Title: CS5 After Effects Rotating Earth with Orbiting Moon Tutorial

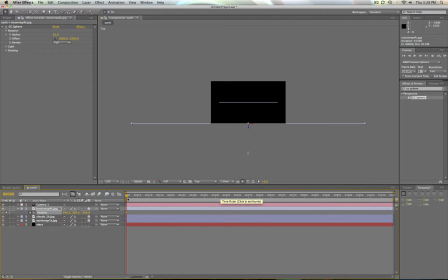(8:05)
Now, since I have this 1200, we're going to break this up into fourths. So now that we have it there, we're going to go, our next keyframe will be at 300, move it to the right, and move it back. You can see our path starting to come in here. Now we're going to move it up another fourth.
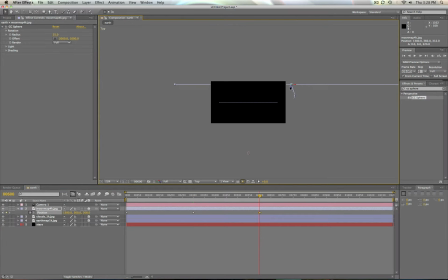(8:24)
We're going to go to 600. And we're going to move it back. Move it to the center. Move again to 900. And we're just going to come over to the left.
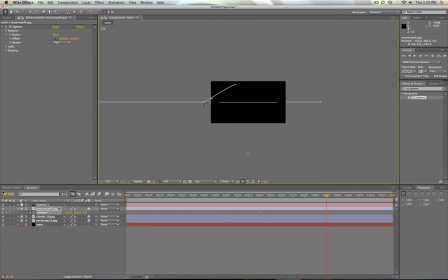(8:41)
Bring it down. Then we're going to go to our last frame, which actually is going to be 1199. And we're going to bring it down, and we're going to bring it across. All right, and now you can see we have this nice little square happening here.
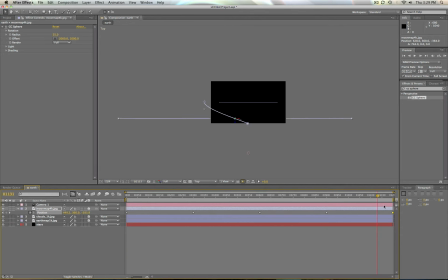(8:58)
Now, one thing you want to check is make sure that your ending point is the same as your starting point. And the easy way to do that is while you're in the top view here, hit Command-R on a Mac to bring up your ruler. Go over to the ruler, and you'll see your mouse pointer will change over. Click and drag out.
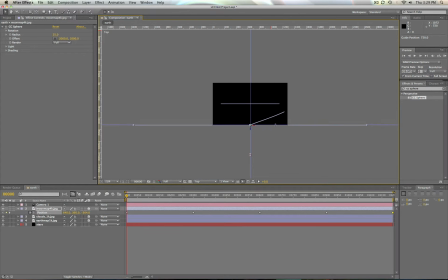(9:18)
And we can bring this out, go to the top, do the same thing, set it at your starting point with your time indicator at 0. Then when you move it around, you can see where you end. And see, we're just a little bit off. So we just need to line that back up.
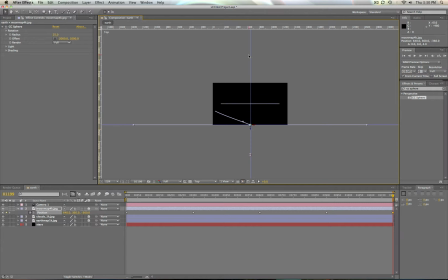(9:36)
That's pretty good. Now to get rid of these guides, just click on them, drag them back off to the side and top. Command-R, get rid of your ruler again. And now you can see that our stop and starting point is in the same place.
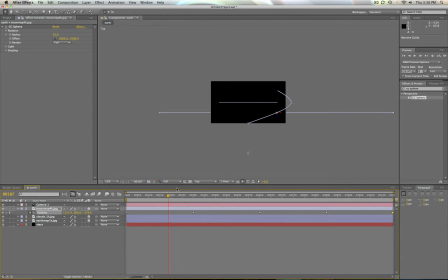(9:49)
Now I know what you're saying. This is square. This is not an orbit. Well, it really doesn't matter that much in here because we're not in true 3D.
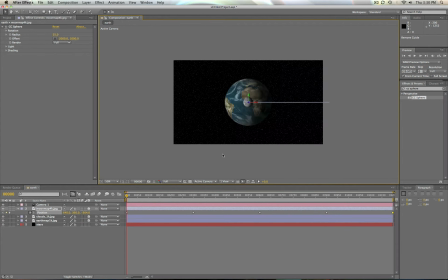(9:57)
So we'll switch back to the active camera. We'll zoom this back in a little bit, and we'll do a quick RAM preview, show you what I mean.
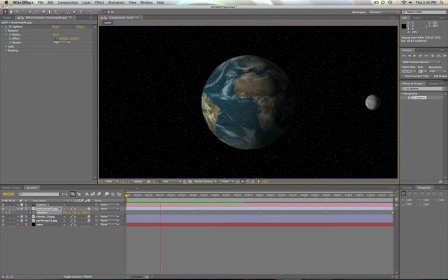(10:03)
And there you can see, it looks like it's moving around because it is moving away off to the side. So it does give you the appearance that it is going around the Earth. All right, now what we need to do to complete this is we need to add a rotation to our Earth and our clouds. So the first thing we're going to do is we're going to click the Earth, highlight it,
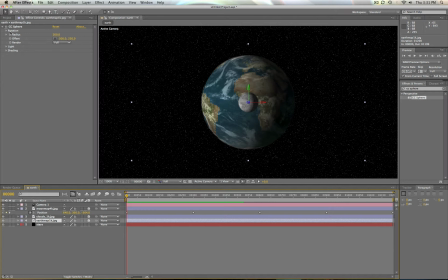(10:20)
go back up to CC Sphere under your effect controls, and we're going to go to rotation. Now what we're going to do is the Y rotation is what we want. And we're going to make sure we're at zero. Click the stopwatch.
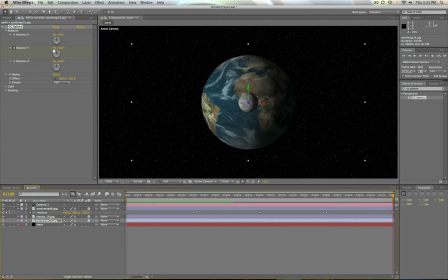(10:35)
Go all the way to the end. And set here where it says 1 times, then plus 0.0 degrees. We're going to set that to 1. Because we want 1 full rotation. It'll automatically add in the keyframe for you at the end. And then when we scrub through here,
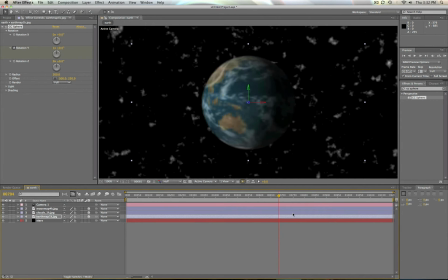(10:58)
you'll see we have rotation. So now we have the Earth rotating. All right, so now let's get rotation on our atmosphere. Now we want our atmosphere to rotate a little faster than our planet. So back at zero, go back to rotation, set a keyframe for the Y,
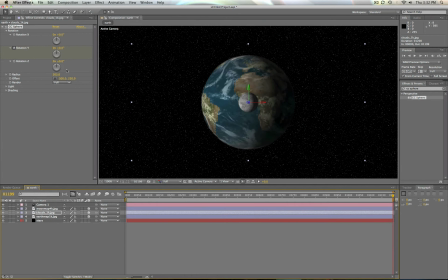(11:17)
move all the way to the end, and now we're going to set this for 2 full rotations. Enter. Now we'll have the 2 rotations there. So when we come back to the beginning, we'll do a quick RAM preview. Okay, now you can see we have rotation. The atmosphere is moving faster than our planet, which we want it.
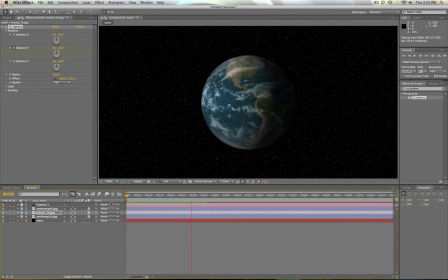(11:36)
And the moon's rotating around the planet. Now, obviously, this is all happening kind of fast. You'll probably want this to go a little slower and to add as much realism as you possibly can. All right, one last thing, a couple last things we're going to do here is first we're going to go to the moon. And we're going to add a little rotation to the moon also.
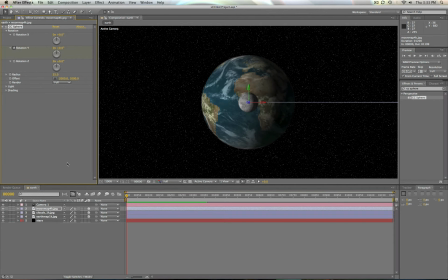(11:53)
So we're going to go up to effects. We're going to set a keyframe at zero under Y. And we're going to go all the way to the end. And we'll just set this at 1.